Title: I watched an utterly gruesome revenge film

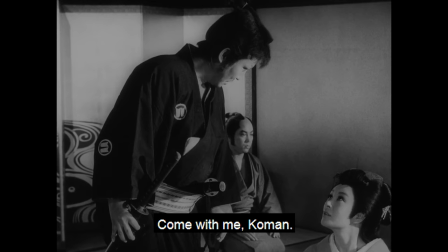998s So, come on. Kiari.
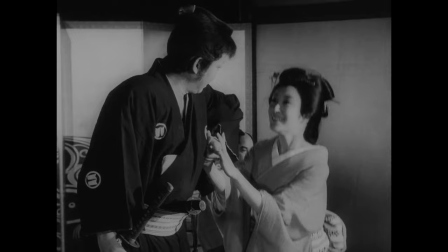He really is a full-on fool. As are we all.
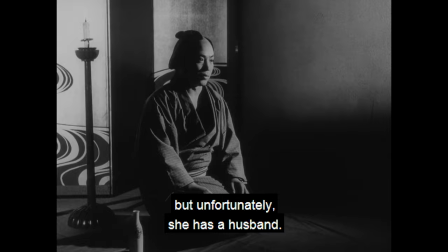1017s But you didn't pay for her herself. What?
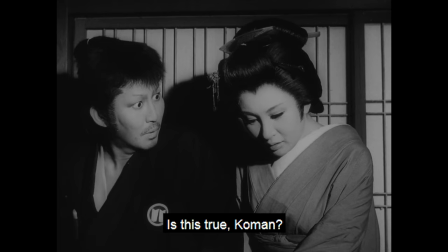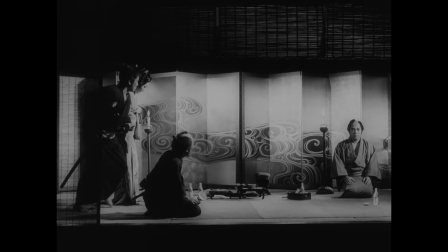1026s Come on.
It was just a little detail, kind of forgotten in the moment.
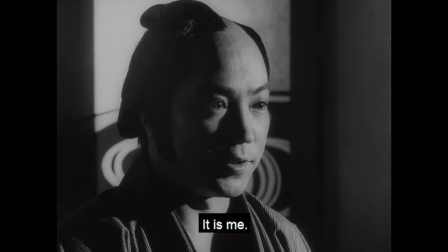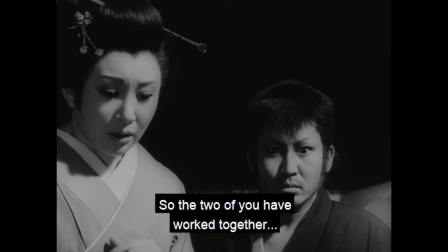1041s Mwah.
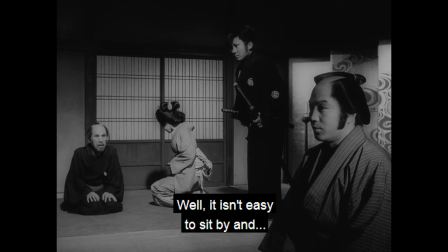He's going to commit the murders that was in his dream. I wasn't really expecting that to happen.
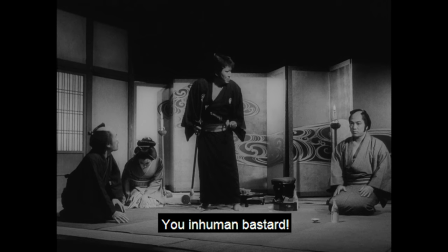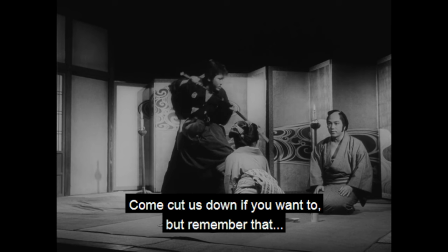Yeah, she doesn't really feel that.
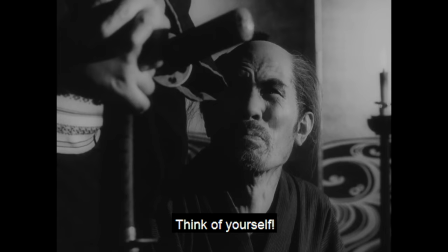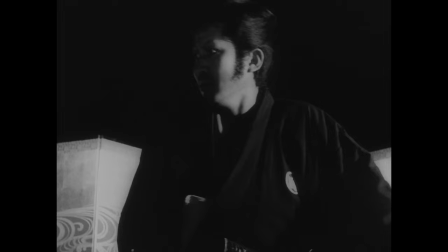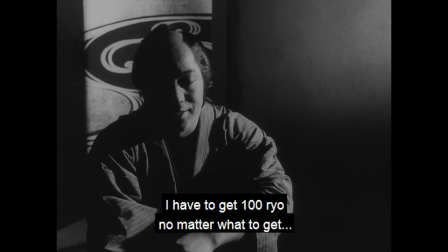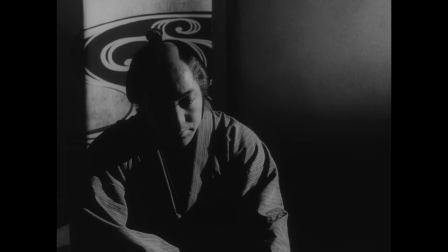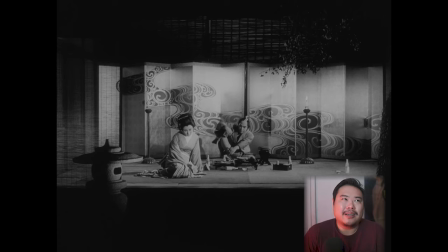1107s
Yeah, it's really intense how like emotionally distant this is, especially kind of
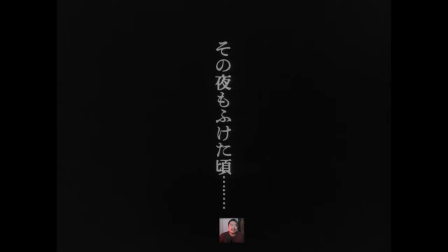1113s
expressed through the camera work in contrast to Funeral Parade of Roses. It's very, very cool and cruel how cold this is. Oh boy. Oh, he is taking on some school shooter vibes.
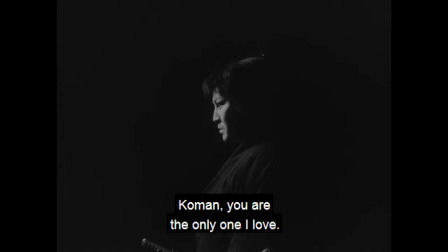1132s Come on. Midomo ga shinte horeta onna wa seken hiroshi toi edomo sono hou dake ja.
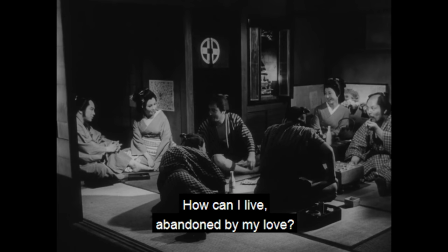1141s Soiya, shin ni sabatte ta de. Koishii okata ni misuterare, dou shite ome ome ikite orarimashou.
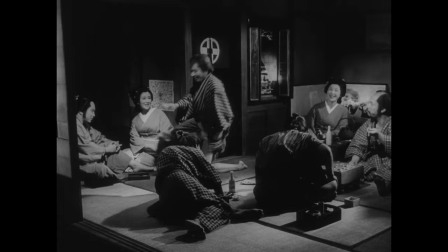1150s Yarashite.
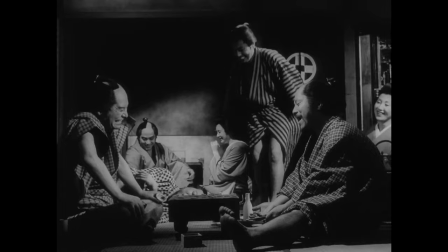1155s Ma.
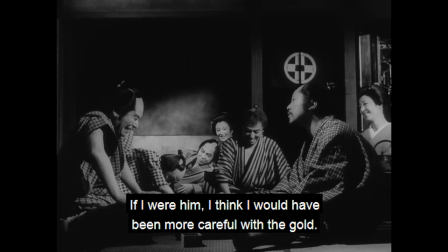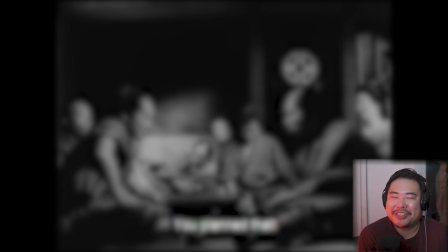1163s
I love that this is like commentary. This is also representing the audience's thoughts that we wouldn't have fallen into this trap.
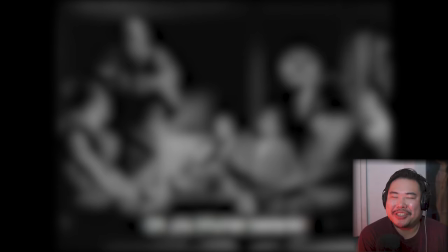1171s
We wouldn't have played such a fool. I think
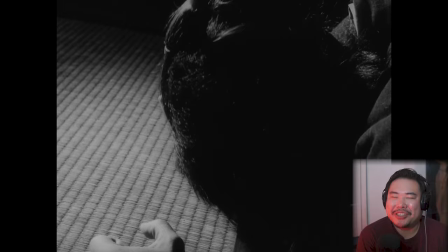1177s
the general course of human events, the long length of our lives reveals that... we play our own fools in our own moments.
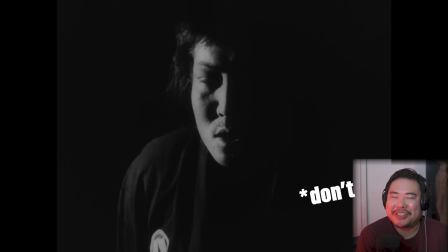1188s
But that's part of the enjoyment of the audience, is to feel like they could avoid the pitfalls that these characters avoid.
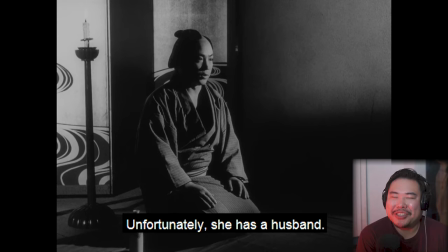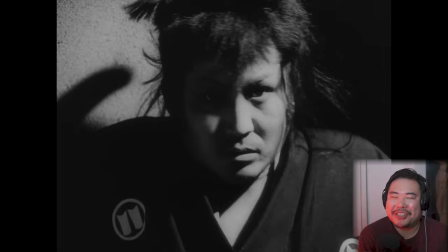1202s
There's something so like dreadfully satisfying. Like a small aspect of what a tragedy is.
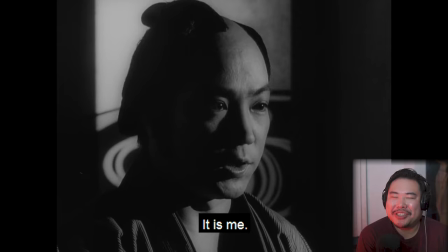1208s
There's like the cathartic aspect, certainly, but there's
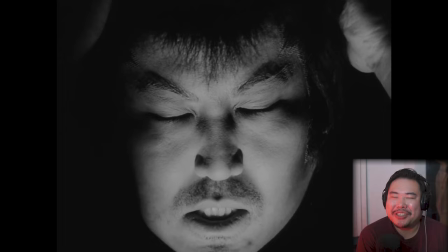1213s
the insane kind of satisfaction you get in feeling that these characters are so stupid.
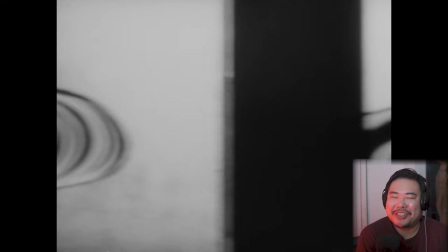1218s
This is such a beautiful close-up. We're finally engaging in the mind of Gengobi.
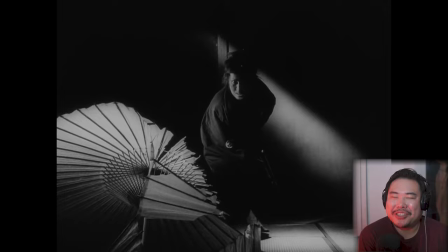1226s
You see all that distance I was talking about in the early part of this film? We're finally breaking free of it.
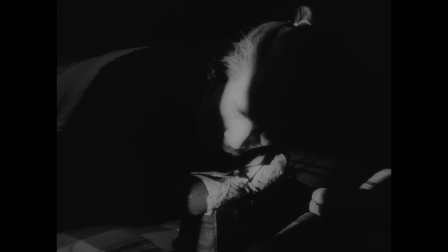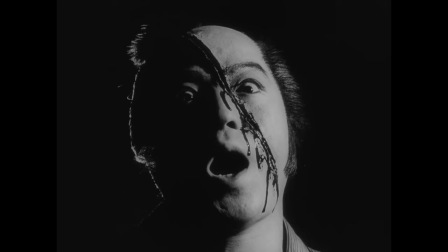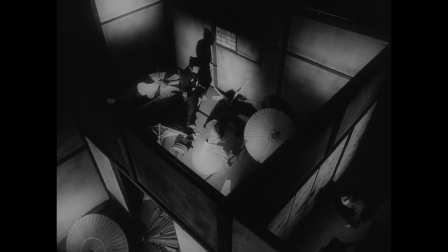1242s
Yeah, this is what I was thinking.